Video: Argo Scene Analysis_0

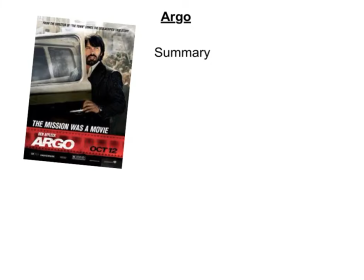0:00 This is my assigned project for Mr. Pop's film class. It's based on a scene analysis from the movie Argo, directed by Ben Affleck and based on a true story. So in 1979, the American embassy in Iran was invaded by Iranian revolutionaries and several Americans were taken hostage.
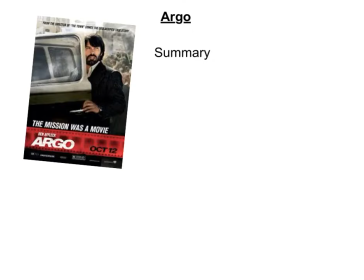0:20 However, 6 managed to escape to the official residence of the Canadian ambassador, and the CIA was ordered to get them out of the country. With few options, exfiltration expert Tony Mendez devised a daring plan,
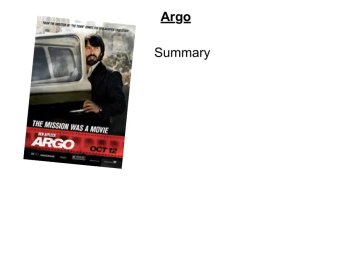0:33 which was to create a phony Canadian film project looking to shoot in Iran and smuggle the Americans out as his production crew. With the help of some trusted Hollywood contacts, Mendez created the ploy and proceeded to Iran as its associate producer. However, time was running out, with the Iranian security forces closing in the truth,
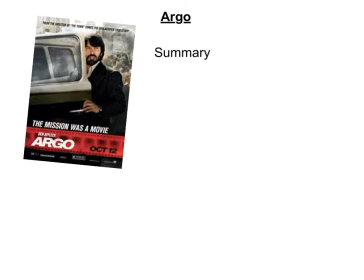0:53 while both his charges and the White House had doubts about the operation themselves.
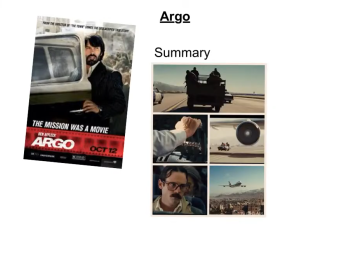1:00 This is one of the final scenes of the movie that shows the last bit of suspense. Tony and the 6 hostages have escaped all danger, passed the airport security, and are ready to head home. Once the fake production crew is already in the plane, the Iranian security forces discover what their real identity is.
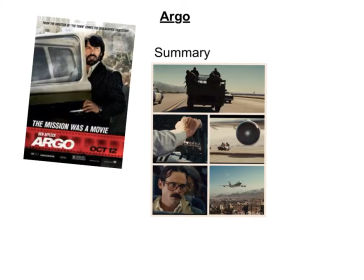1:19 So they head out of the airport and as fast as possible and try to attend to stop them before the plane takes off and take the hostages back to where they were first captured.
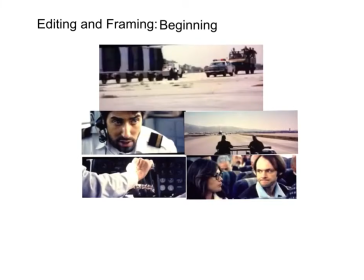1:30 The scene takes place at the Iranian airport. The hostages have already been seated and are waiting for the plane to take off. Meanwhile, the Iranian police and military men are on their way to get them. As an establishing shot, cop cars followed by armed men are rushing to get to the plane. The first part of the scene establishes what the suspense is going to be about.
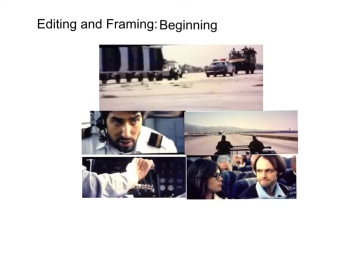1:49 We first see a shot of the cop car, and then Affleck cuts to a close-up of the air traffic control, informing the pilot of the plane that they're ready to take off. The next shot is a frame of the military men following the plane.
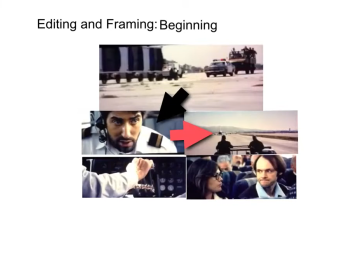2:06 This specific frame is essential in order for the audience to understand what the established distance is between both sides. After this, we cut back to a close-up of the pilot's hand pushing the handle, getting ready to take off.
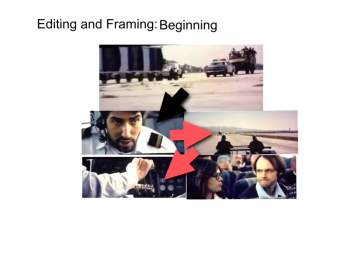2:19 So we see action from the military men and the police getting close. Meanwhile, we know the plane is getting ready to leave and save the hostages. Lastly, we see a close-up of 2 nervous faces of 2 of the hostages, which adds suspense because we, just like them, don't know what's going to happen.
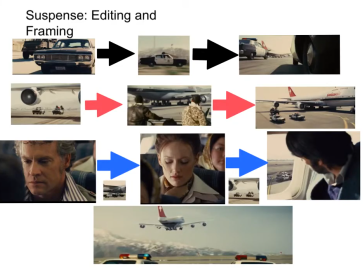2:37 The suspenseful part of this scene can be structured into 3 parts. The first part is made of quick intercutting of close-ups of different camera angles of the police car. Again, this was quick intercutting, where each cut in this part of the scene is about 3 seconds long,
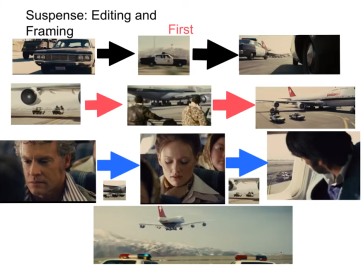2:54 which was mainly made for the audience to feel as a part of the action without realizing it, and to point out how quickly they're trying to get to the plane. As the scene progresses, each cut shows different angles of the car getting closer.
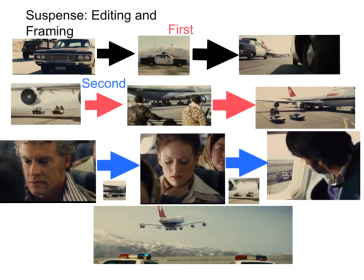3:07 The second part is a combination of medium to long shots of the plane and the police and military vehicles in the same frame but at different angles. These shots are meant to keep the audience informed at all times of the distance the 2 sides are in and how close they're getting to one another.
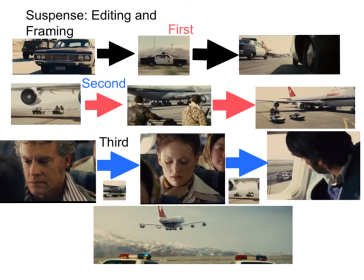3:26 Lastly, the third and last part is mainly a combination of close-ups of the hostages' faces getting more nervous by the second. Each close-up gets cut for 1 to 2 seconds by going back to another shot of the cars and the plane, mainly to remind us that they're still in deep trouble due to the distance they're in.
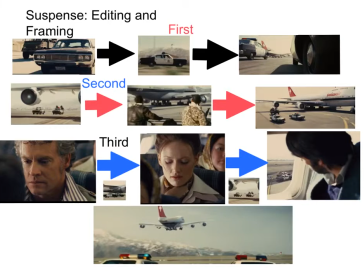3:43 The last close-up we see in the suspenseful scene is Antonio looking out the window and finally realizing they're being chased. The lighting throughout the scene is not an essential factor of the suspense. It stays fairly neutral throughout the scene, and especially at the eye levels of the hostages.
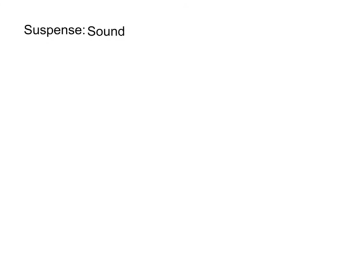4:04 The scene starts with exaggerated loud sounds of cars.